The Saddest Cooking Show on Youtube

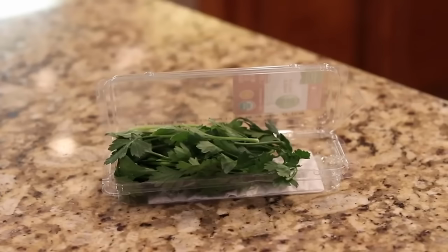One box rosemary pricks, one box fresh parsley,
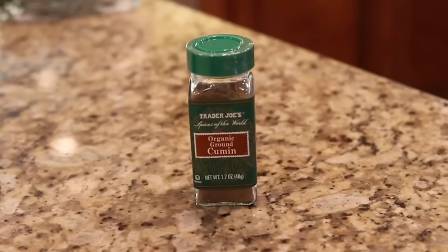one stone ground mustard paste, one cumin, one salt and pepper,
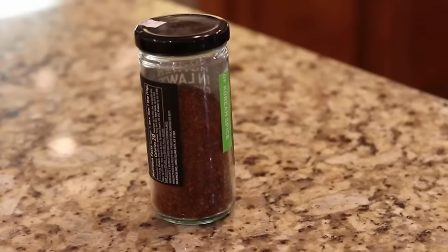one red pepper flakes,
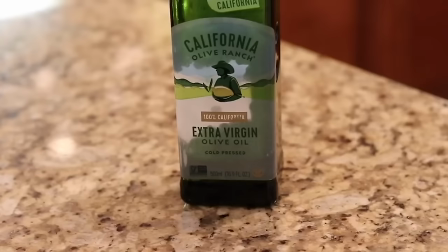one stroked pampica, one salt and pepper, one extra virgin olive oil,
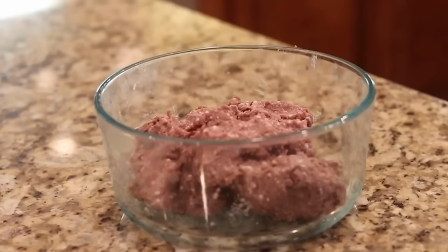one egg, one bread, one of those, and then one pound of meat,
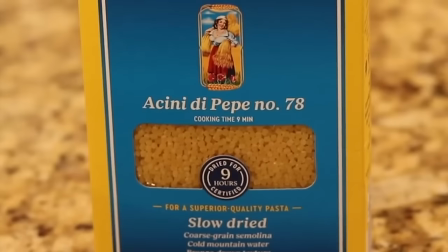and one parmesan, and one achini de pipi number 78, and some tomato puree.
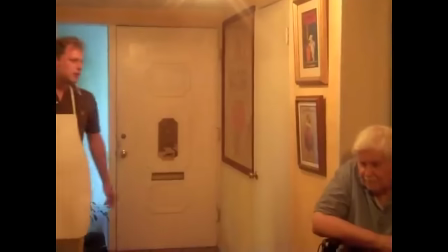I don't see any here. I'm gonna see if Bill has some coming. Bill, do you have any coming?
He clearly has no idea what he's doing across the board.
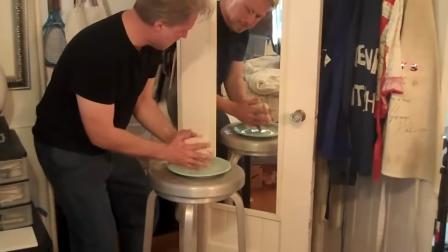In one episode, you see him practicing how to put a peanut butter and jelly sandwich together in the mirror.
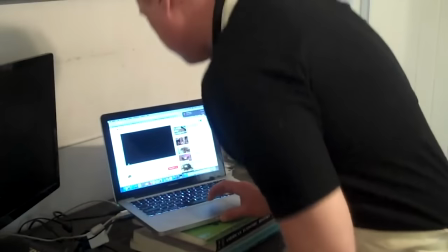You literally see him stop cooking and consult a YouTube video on how to make the recipe on which he's currently making a how-to YouTube video.
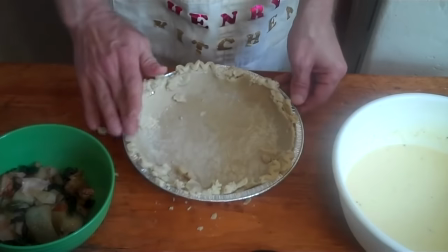I think there's some really interesting points raised about the nature of the internet here, but I'm gonna let those lie because what I really love about this show is right there on the surface.
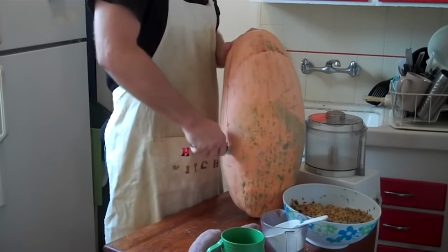It's all so well done and so funny. I think I laughed out loud every single time Henry dropped something and swore.
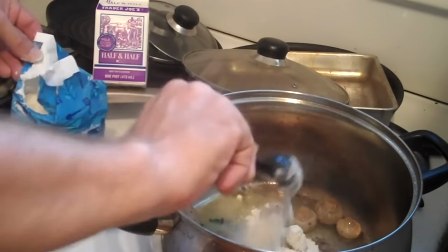Spoons of flat- ow! Gotta watch out for the fucking sparks. Shit, it's a little bit of cream.
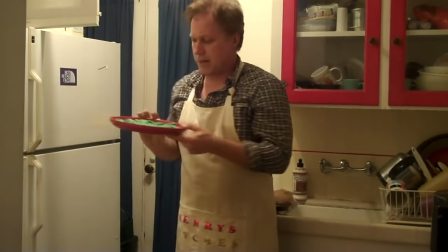Fuck.
It's always just so perfectly timed and so deflating as he continues to try and pretend he knows what he's doing.
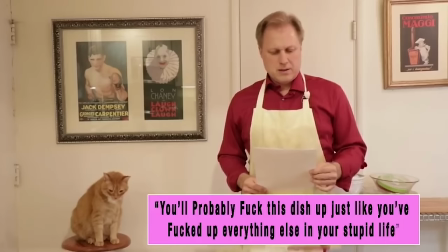Half a cup of powdered sugar. Fuck!
It's genuinely amazing how hard he manages to make everything look.
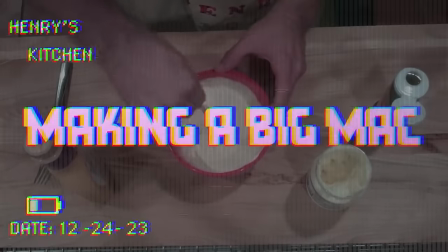in which he teaches us how to make a Big Mac at home.
You know, the term special sauce was invented by a guy named Jim Delgatti back in 1967,
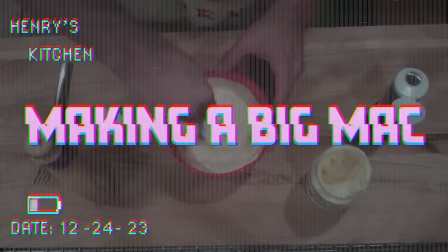and he had no idea that one day people all over the world would be laughing at that term.
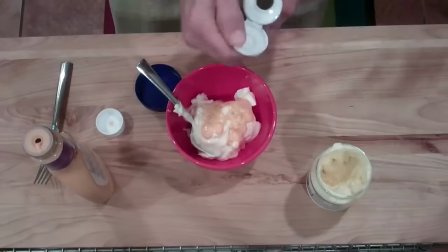This one struck me for how every step was done in the weirdest, wrongest, most needlessly challenging way, so let's break this one down as an example.
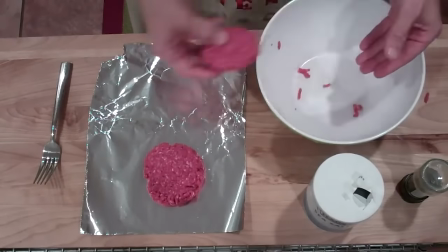First, he makes one of the patties way bigger than the other one, then he calls his pan a burner.
I've got a lightly greased burner here.
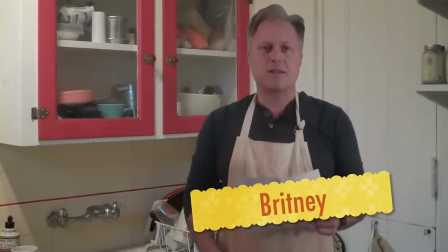Before taking a break to sheepishly respond to whatever viewer is bullying him this week.
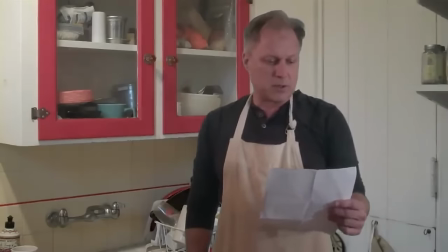I've noticed you've gained weight and gotten older since your earlier videos, and it also looks like you're losing your hair.
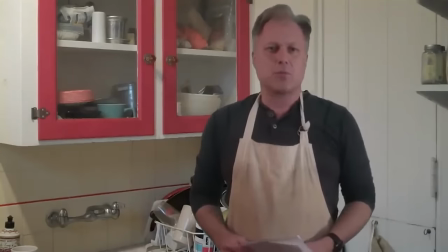We at Henry's Kitchen are definitely aware of this problem, and we're trying to fix it the best that we can.
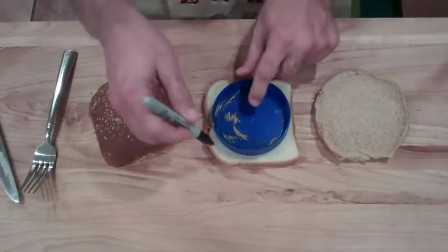Then, referring to the top and bottom buns as the front and back buns, uses a dirty peanut butter lid and a Sharpie to trace a circle instead of just using the lid to cut the shape.
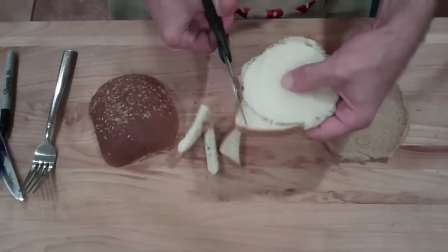You can use any kind of peanut butter you want.
Then, of course, adds the extra step of cutting the circle with scissors.
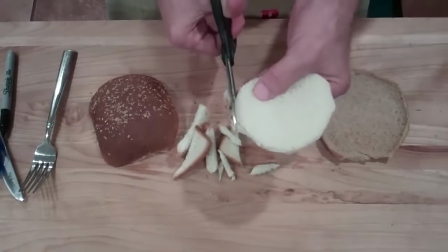You want to make sure you get all of that ink off, because that definitely will kill you.
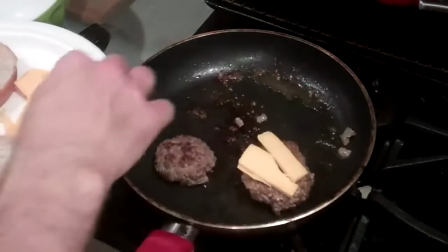Next, he uses a whole block of butter to butter the buns and adds these ridiculous, uneven cheese slices onto these sickly-looking and unevenly-sized patties.
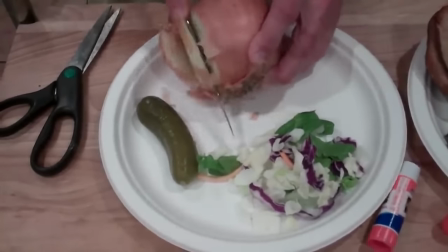Then he starts cutting a skin-still-on onion with a tiny knife on a paper plate and cutting a pickle into giant pieces.
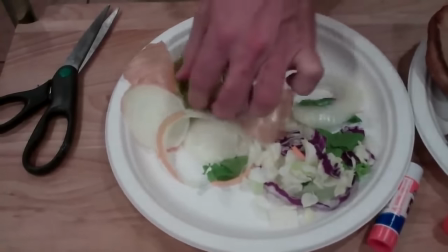Funny how many people will go to McDonald's and spend who knows how much money on a Big Mac when they can just make it at home.
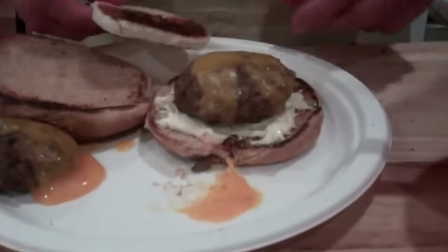People are so stupid.
The assembly of this monstrosity with the sad music playing behind it is some kind of haunting work of art that I can't really explain.
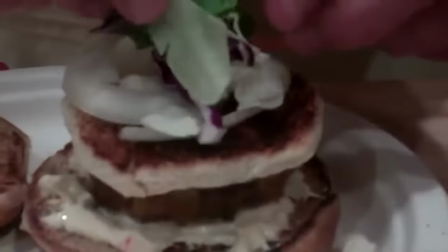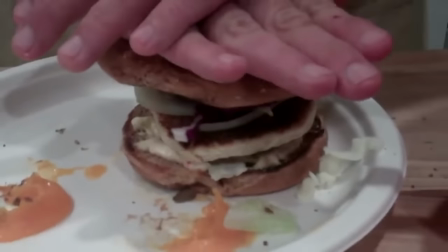But this whole video had me laughing so hard simply for how preposterously and stupidly it was performed.
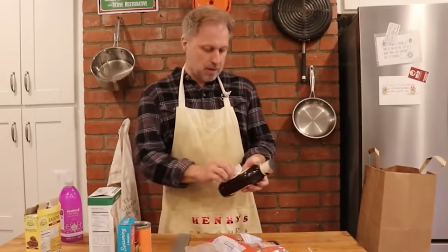Funny, that actually looks pretty good all of a sudden.
The cooking in itself is all absurd, but I find it so funny that this series is stretched over 12 years and Henry never changes, hardly learns a thing.
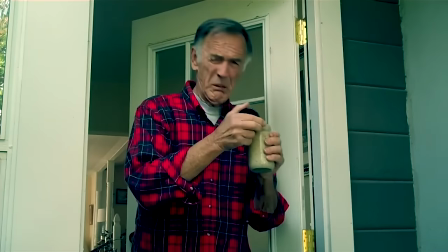It just keeps on going.
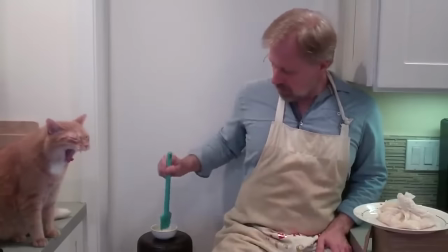There are changes here and there, sure, he gets a new sign, cooks in new places, he gets a cat named Roast Beef that he incorporates into the show, but his incompetence remains a hilarious constant.
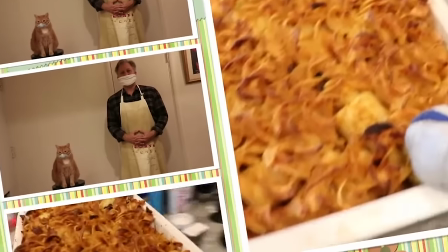One thing that hasn't changed a bit is the editing style.
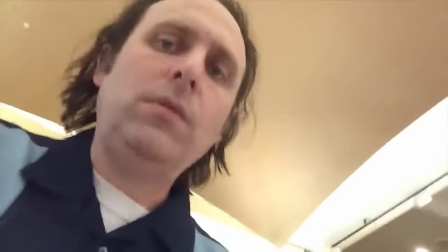I'm a huge fan of the use of bad editing in comedy. When the timing and the intention is dialed in, it can lead to such hilariously janky content.
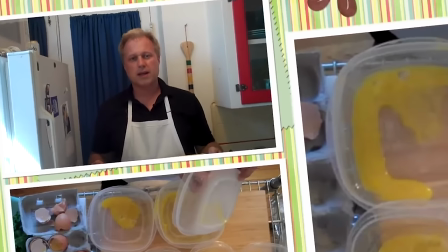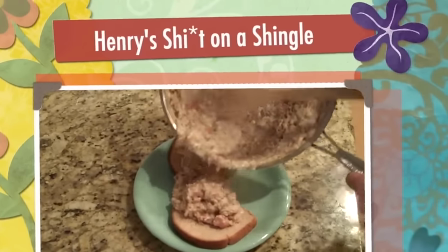Henry has been using the same awful garish iMovie template with these insane distracting transitions since the very beginning.
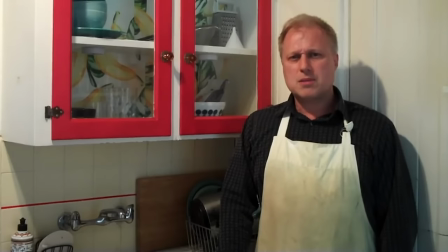He constantly either leaves way too much time at the end of his sentences, Let's put some shrimp on the barbie and get this party started.
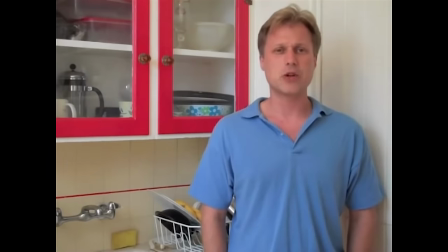Or cuts himself off mid- And then later in the 16th century, Henry V. Well, let's get started.
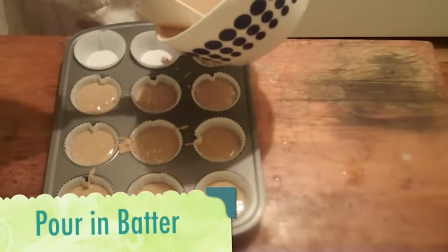My favorite cuts are when he begins to say something and it cuts to him repeating himself somewhere else.
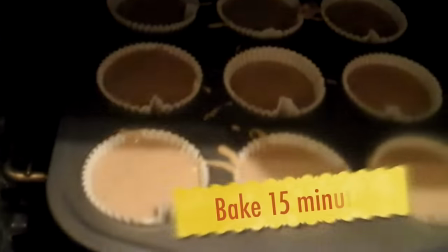In every way, it's amateurish.